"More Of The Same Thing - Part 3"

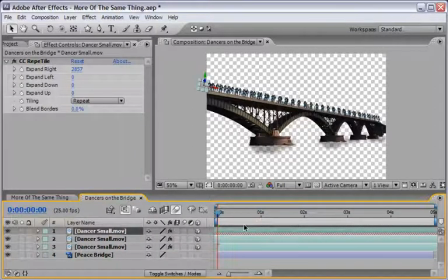8:22 This will of course play the layer from the end to the start, meaning in reverse, but because this is just a dancing, it will again give us another variation. So you can of course nudge this variation again if you need to.
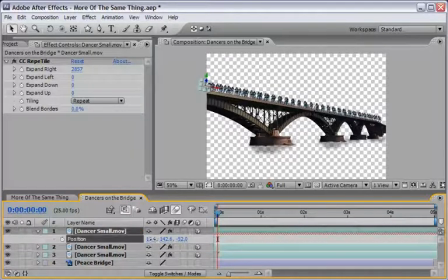8:36 You can isolate the position and maybe just, you know, put it in a different location. Of course, you can nudge it a little bit down or maybe to the back. And then again, you have to play with it, but you see where I'm going with this.
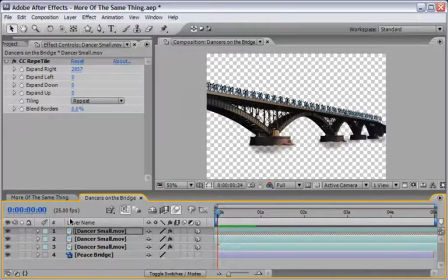8:51 So now if I create a second run preview, we can see that we have a little bit of variation in our dancers. Again, they are all coming from the same footage, but since we duplicate them and move them around, it's becoming to look like a believable crowd.
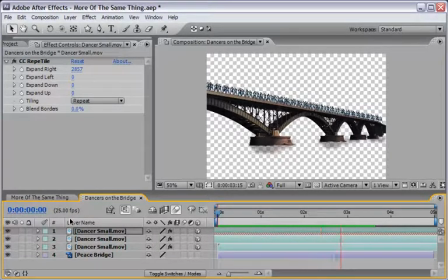9:09 And of course you need to work on it a little bit more, but for the sake of this podcast tutorial, I will stop right here and I will add a few more elements in order to really sell this composition inside the parent composition. First thing we need to do is take the bridge layer, the piece bridge,
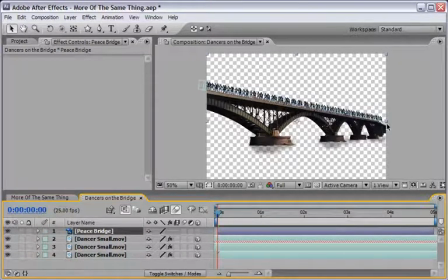9:28 and put it on front of everything so it will hide our dancers, and everything will work beautiful because it's got an alpha channel on it. And now I want to maybe add a light and also blur these dancers over here at the far end.
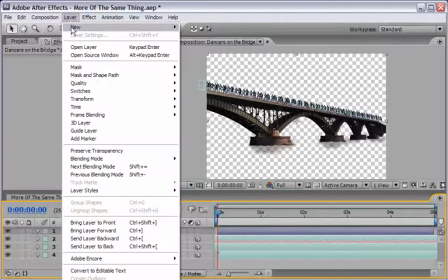9:44 So let's start with the light. Let's go under layer and choose to add a new light.
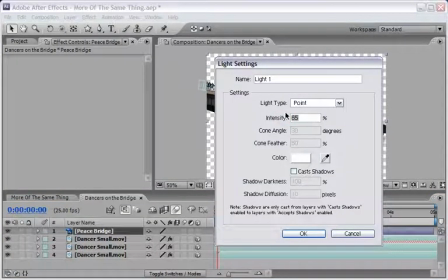9:49 And we will use a point light with the intensity of 100%. We don't need to cast shadows here, so you can choose OK.
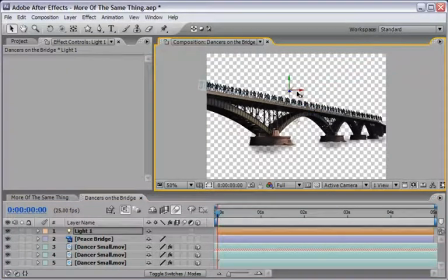9:58 And just place this light where you want the light of the actors to be a little bit more obvious. This is again a question of where you see it correctly, and since there is no lights here and a little bit more lights over here in the original picture of this peace bridge,
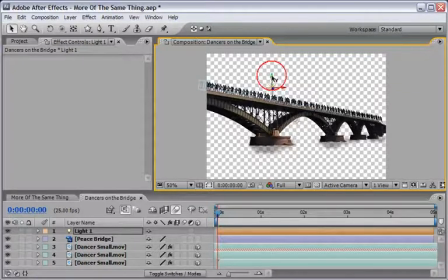10:17 I think that the light should be somewhere over here.
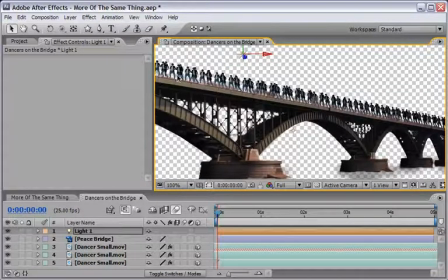10:20 And you can see, of course, if we will zoom in a little bit, that these dancers are getting more light than the other that, you know, are getting a little bit far behind and in the dark. Okay, let's zoom back out.
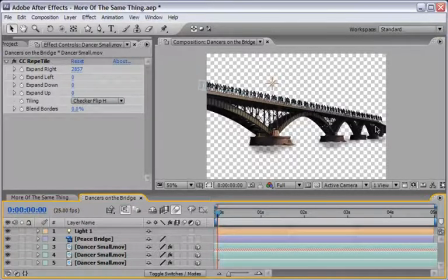10:33 Now I want to give the illusion of depth of field. So we need to blur the dancers that are far away from us.
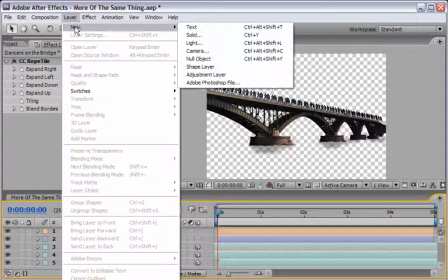10:41 So let's go under layer and create ourselves a new adjustment layer.
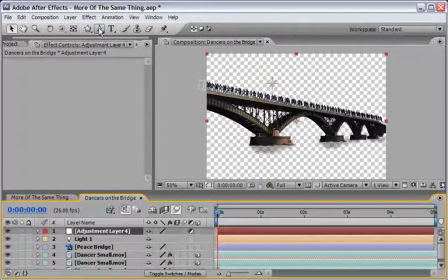10:46 For this adjustment layer, I will choose the pen tool, and somewhere, I think from here, we will do our mask from here until the end. It doesn't need to be precise. It just have to define an area. Something like this should work perfectly.
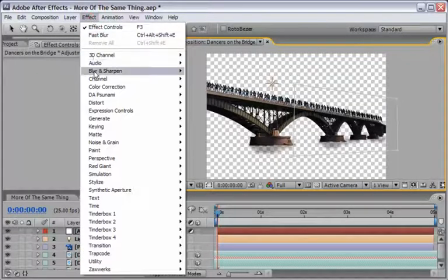11:05 Now, because we have a mask, if we'll go under effect and under blur and sharp and choose the fast blur effect and play with it,
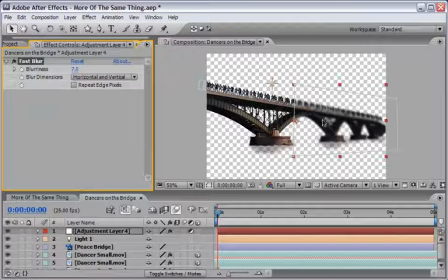11:14 we can see that we're getting the blur effect just inside our mask. But we don't want it to be so hard, so maybe going back to the area of around 4 or maybe 3 pixels.
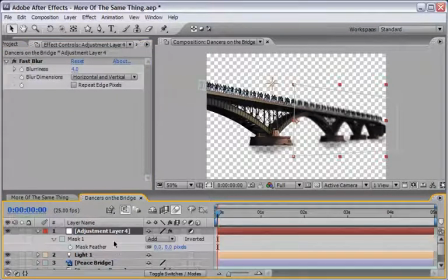11:27 Now let's select our adjustment layer, hit F in order to reveal the mask feather properties, and change the feather properties to a higher value so our blur, our depth of field, will blend in very nicely. And of course you can do whatever you like.
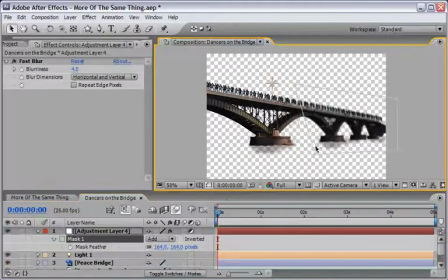11:45 And I think that I might want to maybe change my mask a little bit, so I will only get the sense of the blurriness going something like this, maybe from this point until the end. And I think that this is where I will stop.
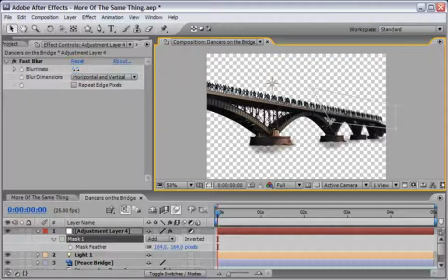12:04 And of course, you can also check with a higher value, see how far and how blurriness you want it to be. So in my case, I will go with 5 values in the blurriness. And this is it for the dancers on the bridge.
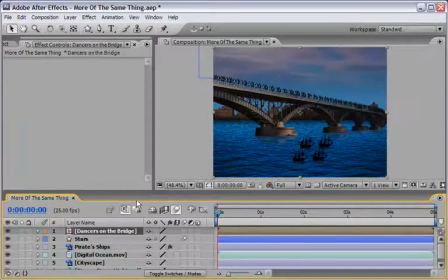12:19 So we can close this comp and it will bring us back into our main comp. And now you see everything is working together.